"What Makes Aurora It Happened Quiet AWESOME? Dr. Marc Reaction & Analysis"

Hi, I'm Dr. Mark, and I'm going to help you sing and perform more like the top artists around the world. I'm a professional voice teacher, performance coach, and opera stage director. I've helped thousands of singers around the world learn the techniques and methods that got the top singers to where they are. Let's talk about what makes Aurora's It Happened Quiet so awesome. Thank you to the viewer who recommended this. First time I'm watching her perform, and I'm excited to see what makes you love it so much. Let's see what happens.
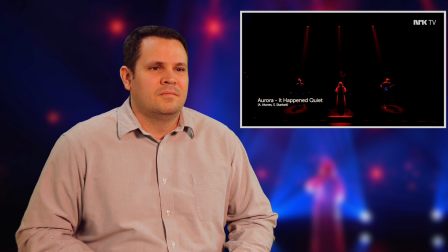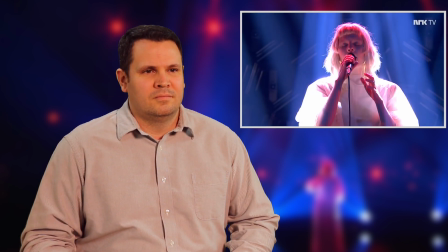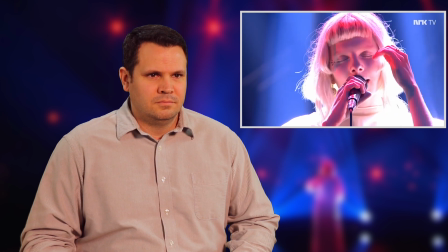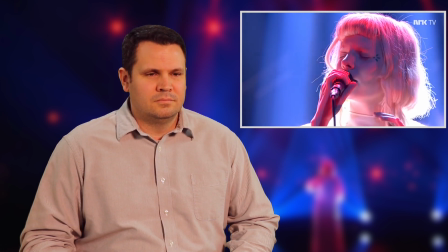Against their will,
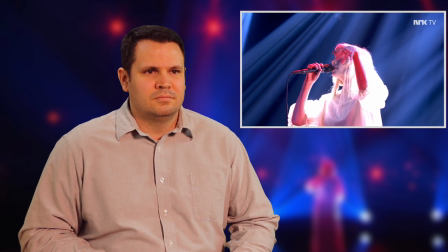feathers falling out of a pillow,
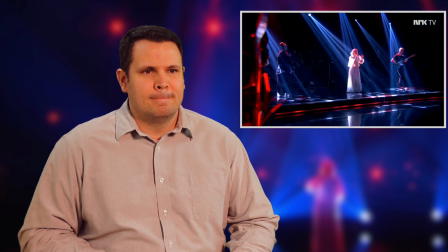as if time is standing still.
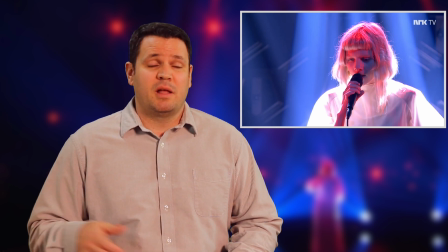Okay, a few things. One, keeping the breath flow consistent, really speech-like, easy, and not pushing things.
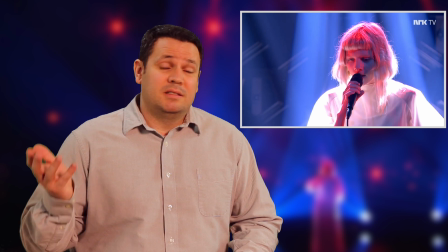And it's just an easy sound to listen to, right? It doesn't call for a lot, doesn't call her to sing loud, push, force, do anything, because there's just a guitar playing simple notes up the scale.
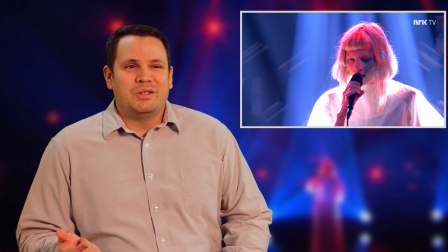So really cool. What we want to point out here too is you'll notice that usually on stage we want to avoid white. She's in white. There's a lot of white, right? Her hair is pretty much white. Her face is really pale white.
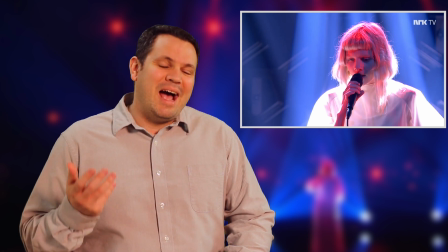Her costume's really white. But you'll realize that they're actually using that white more like a projection surface,
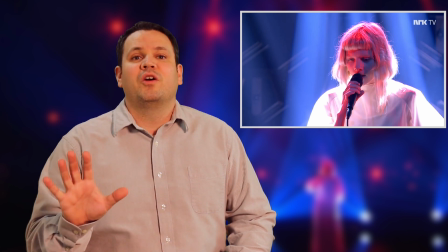where the front part of her is lit by color. They're not hitting her face and the front broad surface of her costume with light that's going to make it look white.
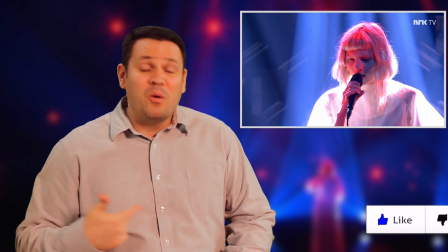We're getting hit by the back, so it creates this halo effect that frames her with that white,
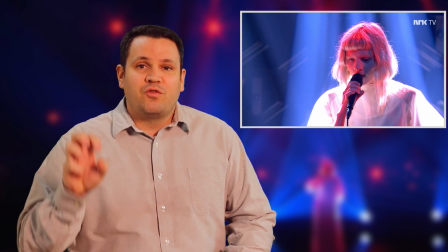so that white no longer draws attention away from her face and makes her visually flat.
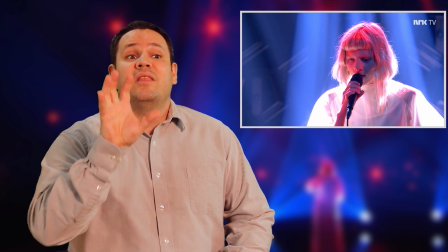What it does instead is it draws this big circle around her, and then we see all this dynamic color and shadow work on her face,
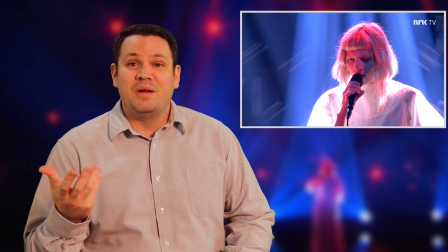and it's still enough that we're able to see what we need to see in terms of expression in her eyes and her face.
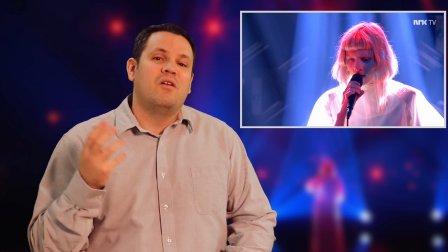So really, really cool use of white on stage that I think is really effective here.
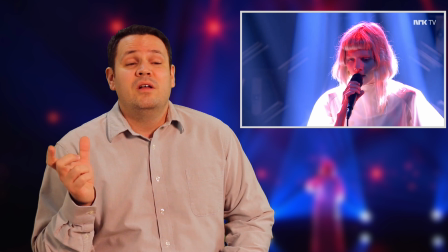You'll also notice that we're getting this dynamic light use because we have the warm reds coming and hitting her stage right face, and then we have these blues hitting on her stage left face. Since the predominant color is red, it's really helpful because the background is mostly blue,
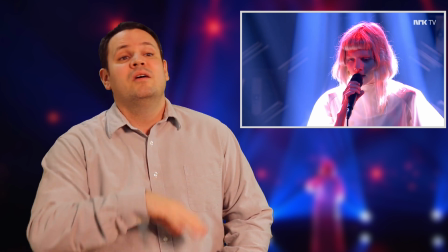and so this predominantly red with this halo white against this blue,
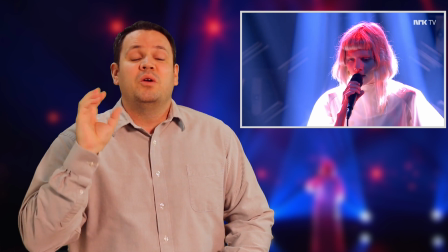it really creates this bullseye where we are really able to focus on her face and what's going on there.
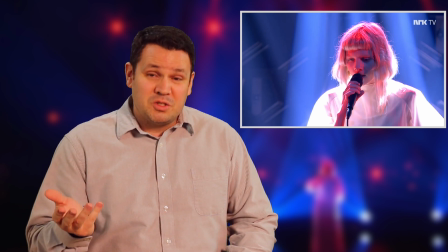So visually, really smart, really interesting to look at, and it's a really great use of costume and lights to create a really dramatic, unique effect.
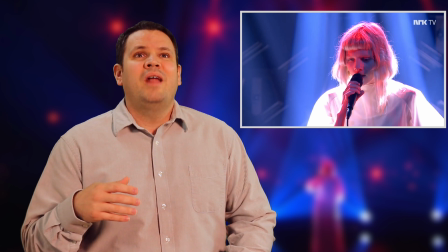That's the other thing that we're seeing here too. You'll notice with her hands, they're not necessarily talking in a normal conversational style. They're more stylistic. She's doing more dreamlike gestures, more fantasy-like gestures, but they're unique.
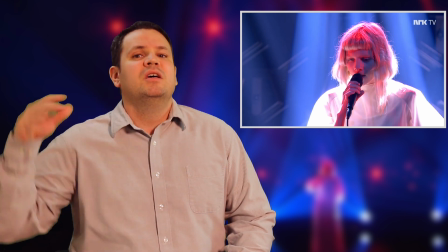She traces the lines of her face. She keeps them moving. They're fluid.
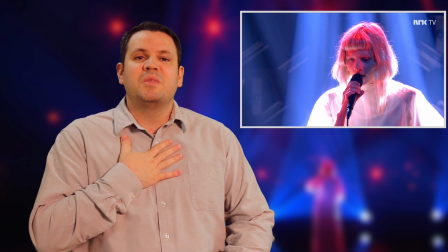That allows us as the audience to know that something isn't wrong, but that this is unique,
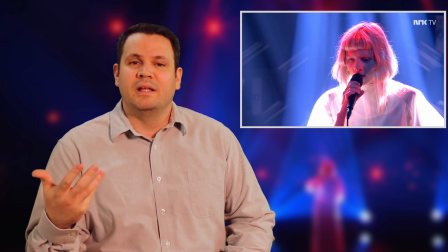and we should be looking at this as something almost otherworldly to look at, rather than someone that's crazy or something that's wrong.
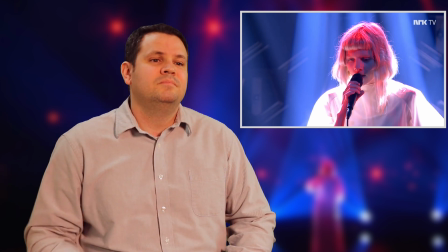So all the way around, love it so far.
I can't remember much more,
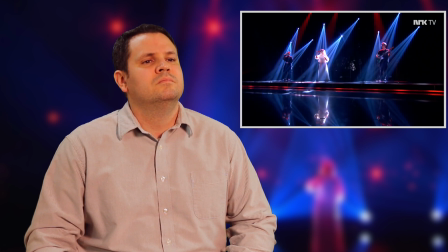but I know it happened quiet, so quiet.